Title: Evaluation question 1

Okay, so evaluation question 1.
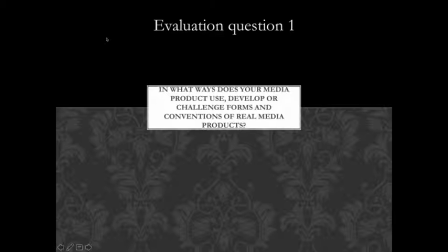0:03 In what ways does your media product use, develop or challenge forms and conventions of real media products?
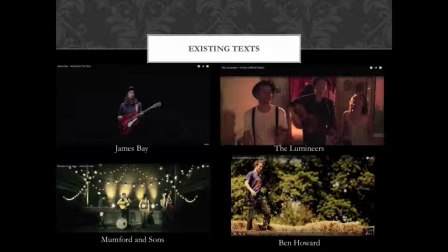0:10 So examples of existing texts are James Bay, The Lumineers, Ben Howard, Mumford and Sons, and then other examples are also First Aid Kit, Noah and the Whale, Laura Marlin and the Half Moon Run.
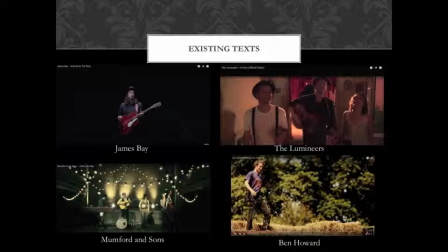0:23 They're all indie folk bands or artists, which is the same genre that I chose to do for my product.
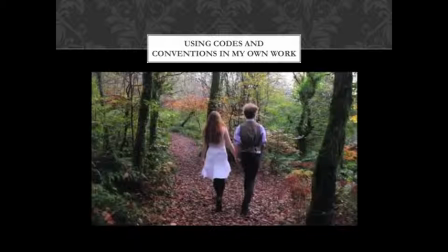0:32 So using codes and conventions in my own work, this shot uses codes and conventions of real media products because it's set in the woods. The clothes they're wearing are very typical of real indie folk music videos, and the actual camera angle of the shot is also commonly used in real media products of the same genre.
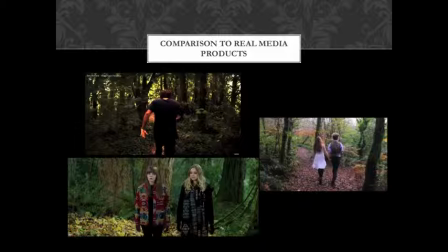0:53 So these two scenes, one of them is the top left one is from Ben Howard's music video Keep Your Head Up, and the bottom left one is from First Aid Kit's song Walk Unafraid,
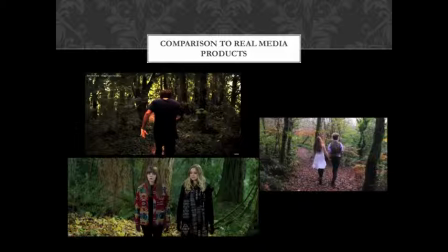1:08 and they're both quite similar shots. Obviously one of the Ben Howard one is actually facing away, but the First Aid Kit one is facing towards us. So similarly both of them are set in woods, same as the screenshot from my music video, which is on the right hand side in the middle.
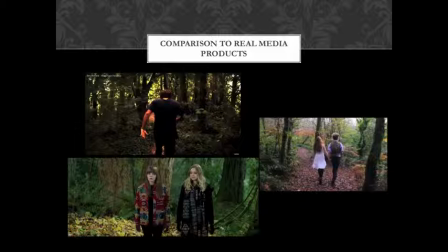1:24 Also the camera angles are very similar, and yeah, as I said, the setting is as well.
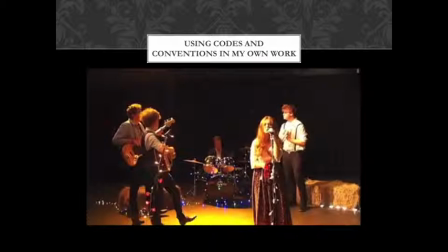1:31 So using codes and conventions in my own work again, in this scene I decided to use fairy lights, hay bales and an orangey yellow light because after looking at other existing and real media products,
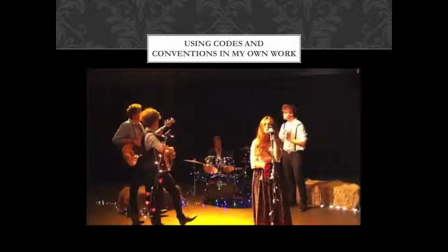1:45 these are quite common as well in this sort of scene, so a scene where there's a band or the artist playing.
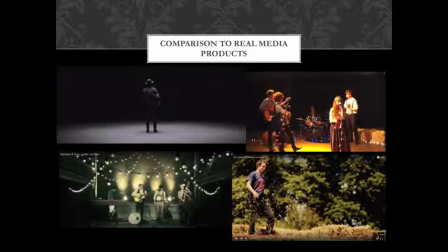1:55 So looking at real media products, so obviously there's the James Bay in the top left hand corner. He's got like the black background and then the flooring is lit and he's lit, similarly to mine, which is in the top right hand corner.
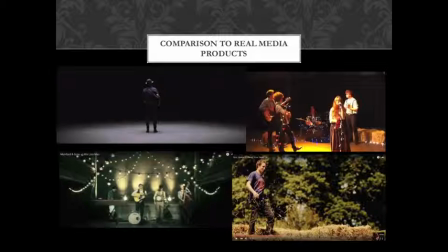2:13 And then in the bottom right hand corner there's Ben Howard's music video for Keep Your Head Up, which has hay bales in, which is similar to mine in the top right hand corner. And then the Mumford and Sons video in the bottom left hand corner has lots of lights. It's very well lit. They aren't quite fairy lights,
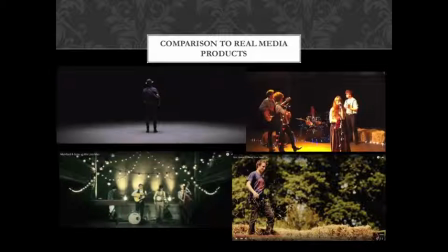2:32 but it's got a similar kind of look to it as the look that I went for in my product.
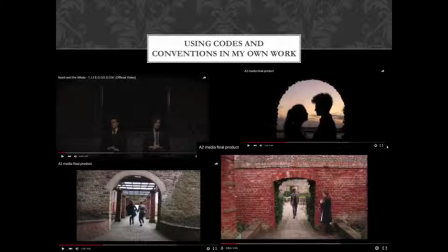2:41 Okay, so again, using codes and conventions in my own work. So there are 3 screenshots taken from my product, so that's the top right, bottom right and bottom left,
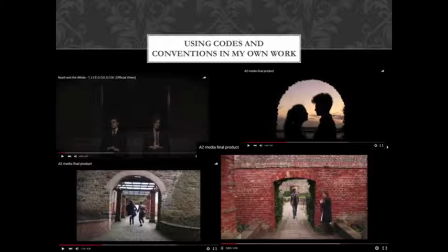2:55 and then I've compared this to the Noah and the Whale, a screenshot from Noah and the Whale Life Goes On music video. Generally indie folk videos are very well framed, so they've got just something bordering the outside.
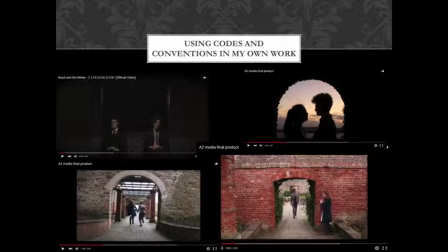3:11 So in mine we've got 3 sets of walls that are used as a border or like a frame with like an archway or something, and then the Noah and the Whale, everything is going on in the middle of the shot and nothing is going on around the outside,
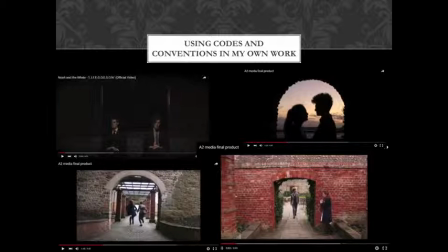3:26 which obviously gives it the frame, which is what I've used in my product.
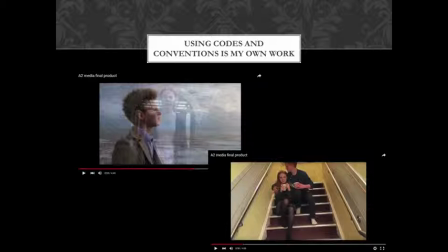3:33 Okay, so this one, these shots actually amplify and illustrate the lyrics because, so in the top left hand one is a screenshot from
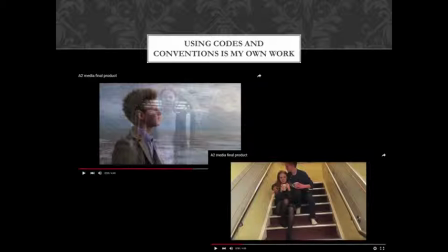3:47 my product, and the lyrics actually say, "You're gone, gone, gone away, I watched you disappear, all that's left is a ghost of you."
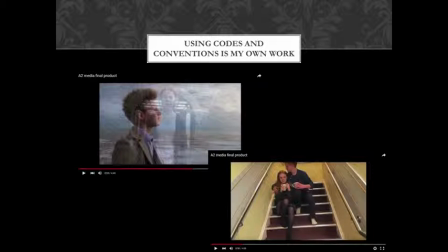3:54 And at the same time, in the video, the shots fade from the shot of the female actress to the shot of the male actress, and she literally, because it's a fade, she literally does disappear, and it is quite ghostly because obviously she is on top, the shots are one on top of each other at that point, so it is quite ghostly, which does amplify the lyrics.
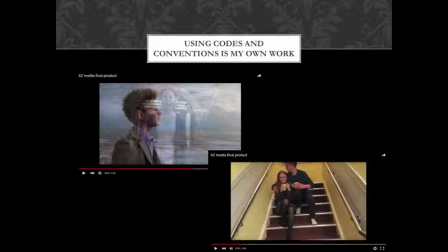4:14 And then in the second shot, which is the bottom right hand corner one, they're sat on the stairs inside a house drinking their cups of whatever's in there, and the lyrics are, "The stairs creak as you sleep,
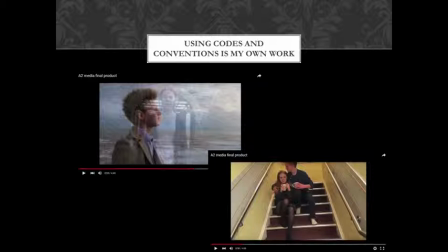4:28 it's keeping me awake, it's the house telling you to close your eyes." So obviously it's got the stairs in there and the house in the lyrics.
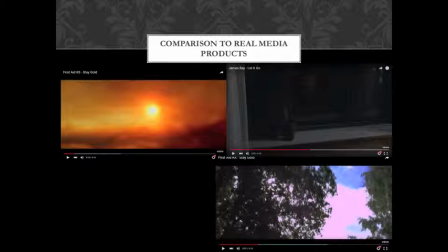4:37 So comparing this to real media products, so both of these are from, the top left hand one and the bottom right hand one are from First Aid Kit's music videos for Stay Gold. And the top right hand one, there's a sun in the video, and the lyrics are,
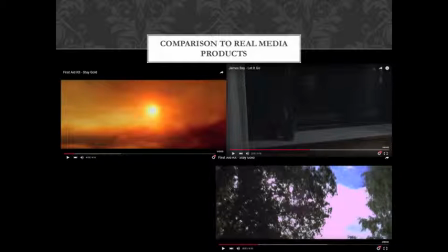4:57 "The sun shone high those few summer days." which obviously does amplify and illustrate the lyrics. And then later on in the video it says, "What if the road won't take me there?" And this is the bottom right hand one, because in the video it actually moves, the camera moves along,
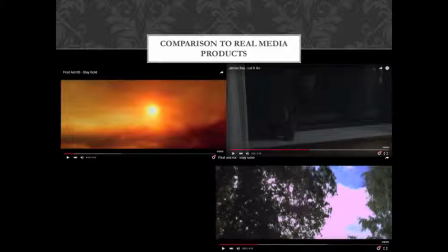5:15 and it looks at the sky and the trees as if you were looking out of the window of a car, obviously driving along a road. And then the top right hand one is from James Bay's music video Let It Go, and this is amplifying and illustrating the lyrics,
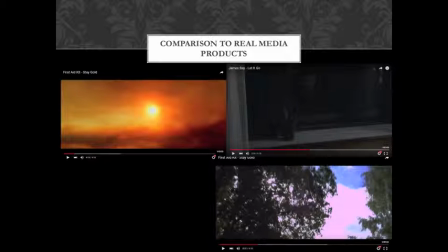5:32 because the lyrics are, "I used to recognise myself, it's funny how reflections change," and it pans up to a reflection of him in the window. So obviously amplification is very common in indie folk videos, and that's why I chose to use this in my own product.
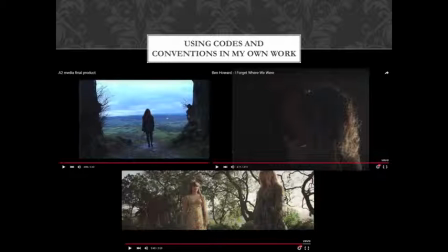5:48 So again, right at the end of my own music video, I chose to use a slow motion effect as she walks away from the camera, which is shown in the top right hand screenshot.
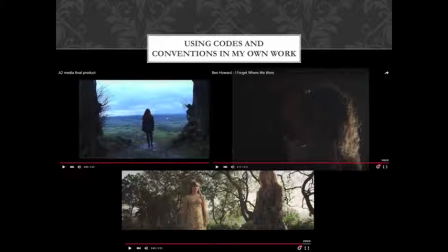6:04 And after looking at existing media texts and products, I can see that this is quite common. So for example, the top right hand screenshot is from Ben Howard's video of "I Forgot Where We Were," and it's a couple dancing and it is in slow motion.
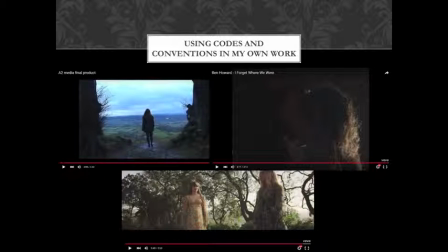6:20 And similarly, the bottom one is from First Aid Kit's video for My Silver Linings, and that is also in slow motion. And the slow motion, it can be all the way through the videos, but it's quite commonly at the beginning or at the end.
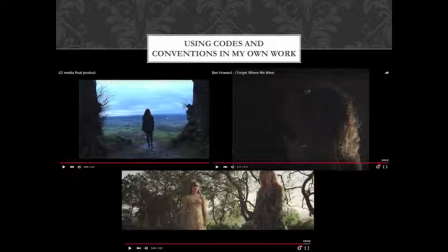6:38 So I've chosen to do it at the end because it does, like with the weather in the screenshot, it does affect how the video is, and it does show her emotions, because our narrative is about a dysfunctional relationship, or a relationship that becomes dysfunctional.
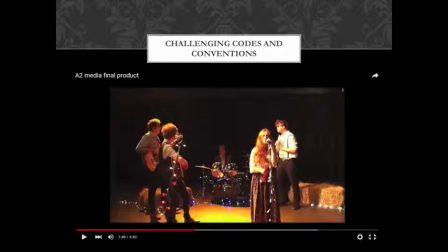6:54 Okay, so we actually did challenge a couple of codes and conventions in my music video. So in my actual music video, it's almost 2 minutes into the video before the band is actually introduced.
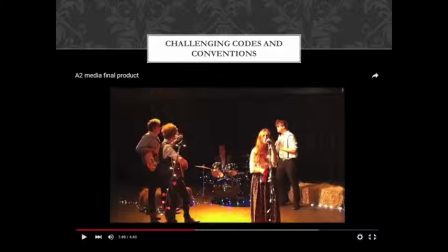7:09 Now in real media products, usually this happens very close to the beginning, but by not introducing the band until later on, it adds to our narrative, because our couple's relationship becomes dysfunctional, and then we introduce the band.
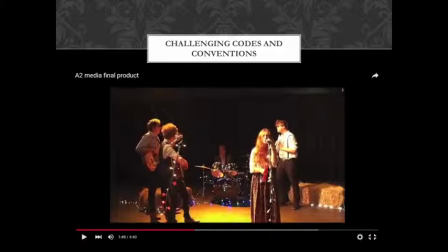7:25 And it represents the idea that that despite what's going on in the real world, so in their relationship, they have to hide the pain of what's going on and act as if everything is okay to keep the band together. So it just adds to our narrative.